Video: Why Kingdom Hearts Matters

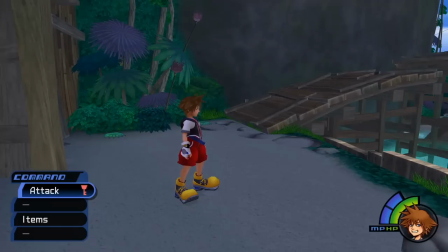24:44 While the title screen of Kingdom Hearts prepared us for the juxtaposition of Western cartoons against Japanese games, we don't truly feel this until we hear the Mickey Mouse march.
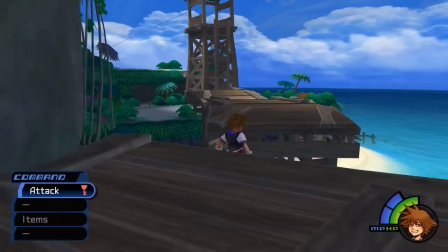24:52 I said in the opening of this video that my dad didn't play Kingdom Hearts for long. In truth, he never made it past Destiny Islands.
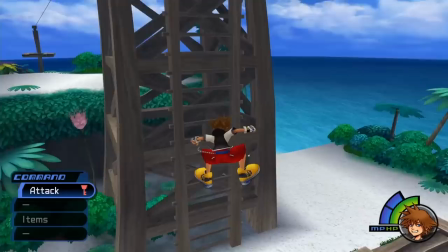24:58 If you would ask him today why he stopped playing, he'd say he didn't know what to do. I don't believe that, though.
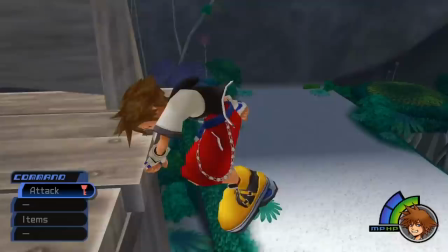25:03 My dad isn't a liar, but he isn't the best at articulating his thoughts, either. He's a software engineer that used to write code on paper.
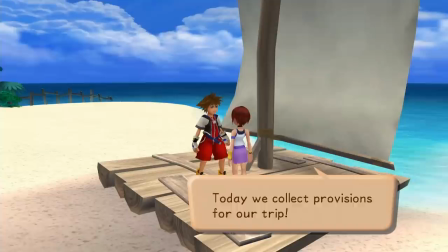25:10 He played first edition D&D when it came out and is playing video games for as long as they've existed.
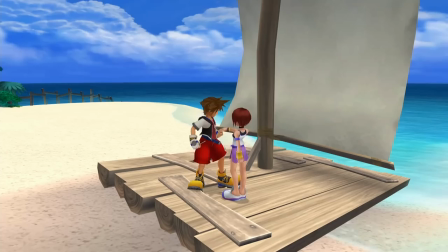25:15 He could have figured out how to do a simple fetch quest in the tutorial zone of an early 2000s video game.
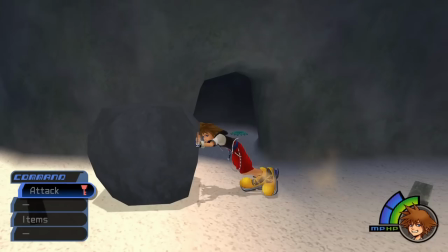25:19 I think more accurate is to say that he lost motivation to figure it out. Kingdom Hearts didn't hook him.
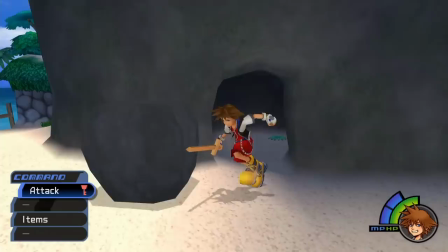25:25 I think it's no coincidence that the moment he stopped playing is the same as the moment where the game so clearly wears on its sleeve exactly what it is.
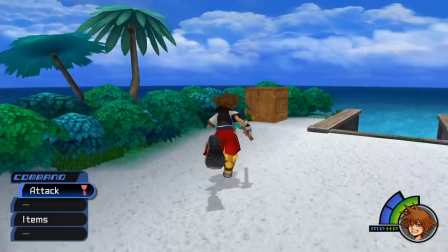25:32 Understanding and enjoying the absurdity that is inherent in Kingdom Hearts is necessary to enjoy the game and the series.
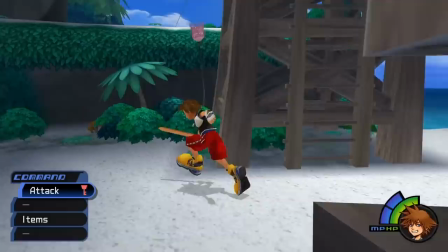25:37 If this is off-pitting to you, you'll likely struggle to get into the series. For me, and I think it's many fans, the absurdity is part of the appeal, though.
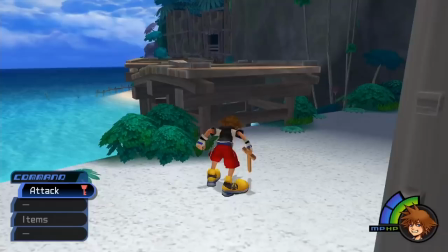25:44 The transition between the JRPG that is Destiny Islands, and the Disney cartoon humor and tone in Disney Castle is fun.
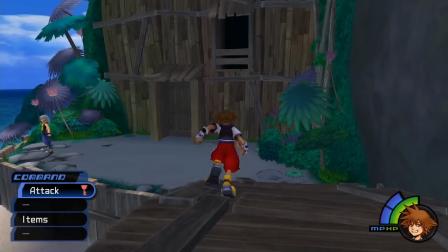25:51 People who came to Kingdom Hearts wanting a JRPG action game or people who came wanting a silly and lighthearted Disney game are going to be equally disappointed by Kingdom Hearts, because by being both,
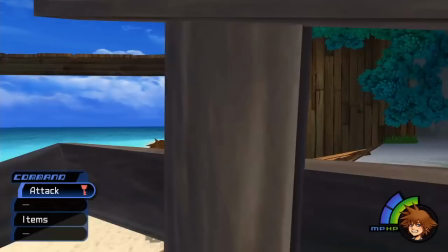26:00 it ends up as neither. To enjoy Kingdom Hearts is to accept this duality. Day 2 on Destiny Islands plays out much the same as the first.
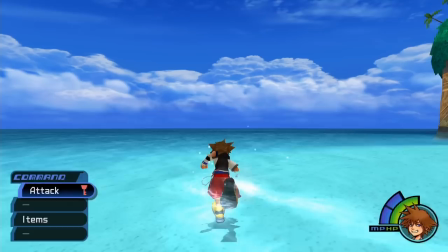26:08 It's here that the island fully opens up and the player is given the chance to explore to their heart's content. Their goal is the same again, though.
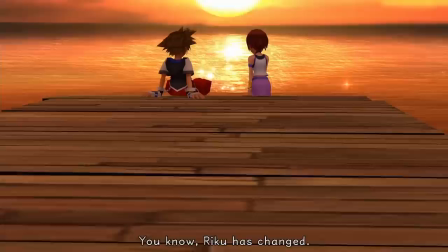26:14 Kairi asks for a few items that are scattered around the island, and the player has to get them and bring them back to her.
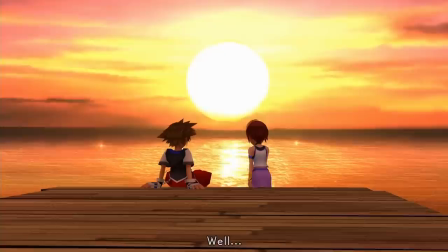26:19 Once this is done, the day ends, once again, with a sunset beach scene and another scene from Disney Castle.
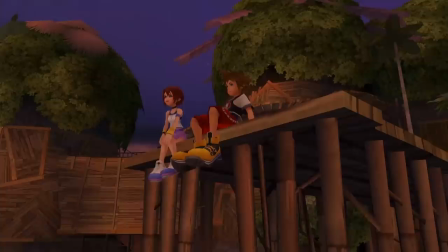26:25 These scenes are quite different from the first days, though. Here we see Sora and Kairi sitting on the dock alone.
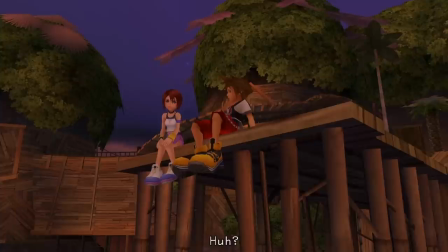26:31 This scene exists almost solely as foreshadowing. Kairi comments on how Riku has changed.
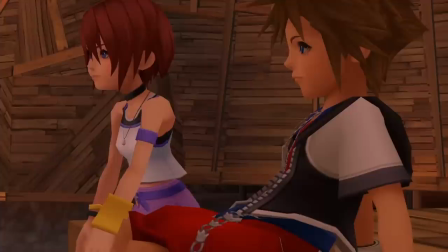26:36 She says at first that she was afraid, but she was reassured knowing that they'll be able to return to the islands. That once they set sail, it'll be great.
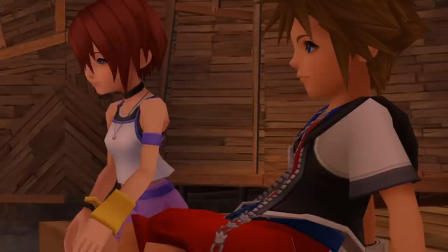26:43 In truth, Threeku is yet to ungo his true transformation, and the trio won't be able to set sail from the island. It's only moments away from complete destruction, and it'll be a long time before the three of them are reunited again.
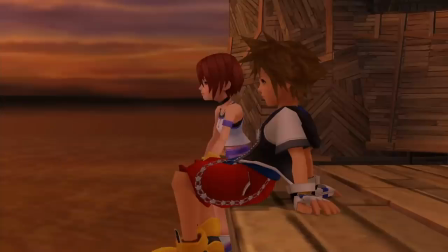26:54 Though as players we don't know this for certain, the tone of this scene hints to us that things won't stay peaceful for long.
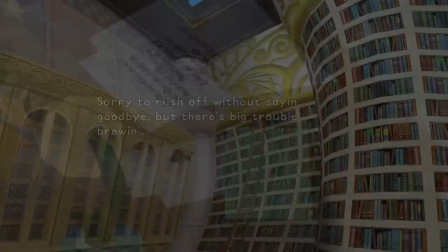27:00 The cut to the Disney castle scene is a lot smoother this time. The JRPG and the Disney are starting to come together, though they've yet to fully join.
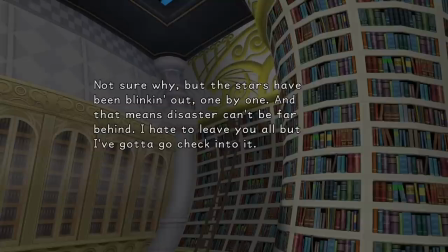27:07 This scene starts on a much more serious note, and slowly throughout it becomes more whimsical and typical of a Disney cartoon.
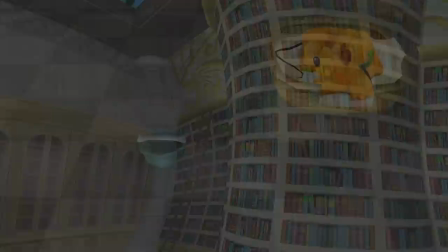27:13 Kingdom Hearts isn't able to put Mickey Mouse standing right next to his anime boy right away, and this opening scene, and for the majority of the game, Mickey Mouse is neither seen nor even mentioned by name,
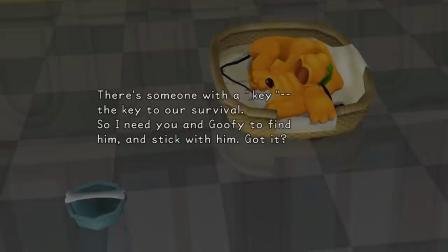27:22 only ever alluded to. Kingdom Hearts knows better than to suggest that these two elements could stand beside each other so easily.
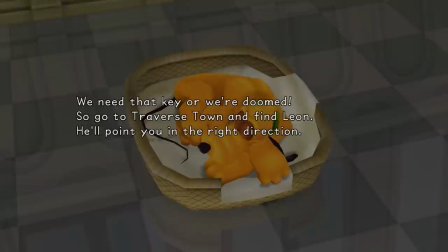27:28 They had to earn that. This whole video I've been stressing the absurdity of placing Final Fantasy characters next to Disney characters.
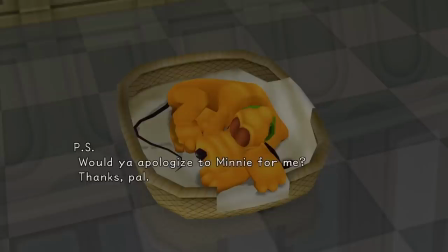27:35 I find it hard to believe that the developers of the game weren't also extremely aware of how opposed these two properties are.
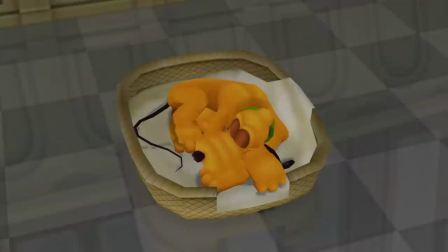27:40 There are similarities, don't get me wrong, and those similarities are why I feel Kingdom Hearts actually works.
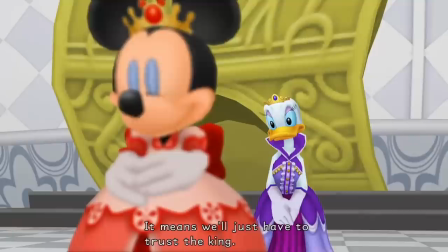27:45 But all the same, it's still a very strange idea on paper.
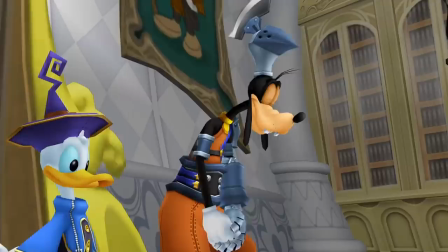27:49 The opening act of Kingdom Hearts serves not only to introduce the game, the mechanics, the world, and the characters, but also to make the player comfortable with the idea of these two properties interacting.
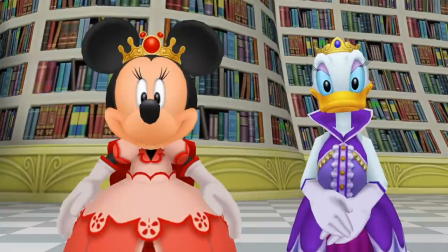27:58 I said it myself, even as a child who was unaware of what Final Fantasy was, I could feel the dissonance present in the transition from Destiny Islands to Disney Castle.
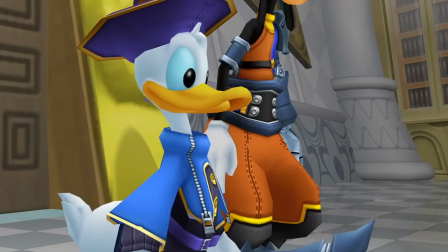28:06 At the end of the first day on Destiny Islands, they wanted you to feel it. The end of the second day, they didn't, and for me at least, they pulled it off.
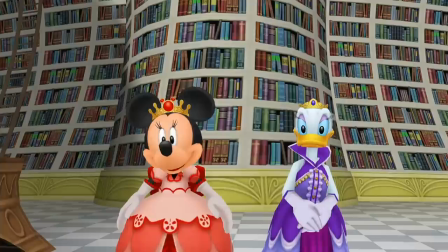28:14 By having such a hard transition that feels wrong and then deliberately making a softer transition, Kingdom Hearts manages to make the two feel much more cohesive than they actually are.
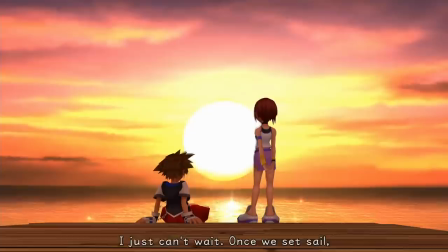28:22 The first cut is harsh and off-putting, the second is smoother and more natural. The scene between Sora and Kairi ends on a similar note to the beginning of the Disney Castle scene here.
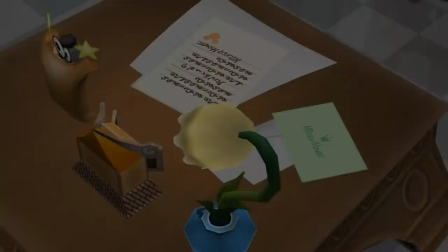28:30 These two scenes still do place JRPG characters right against famous Disney characters, but it doesn't feel as wrong.
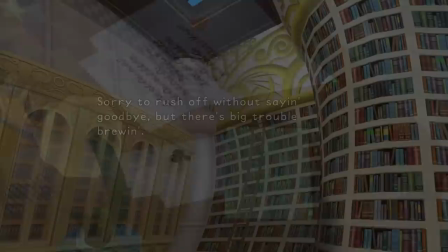28:36 No matter what Kingdom Hearts says or does, it is weird to have these characters standing next to each other.
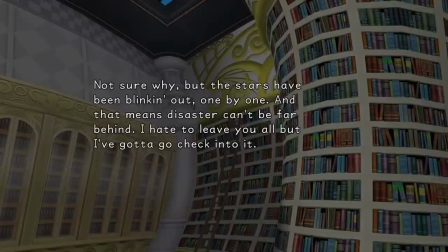28:40 But by slowly bringing the two together, first in tone, then in narrative, by the time Sora meets Donald and Goofy it feels fully natural to the player. Why wouldn't these characters be in the same world?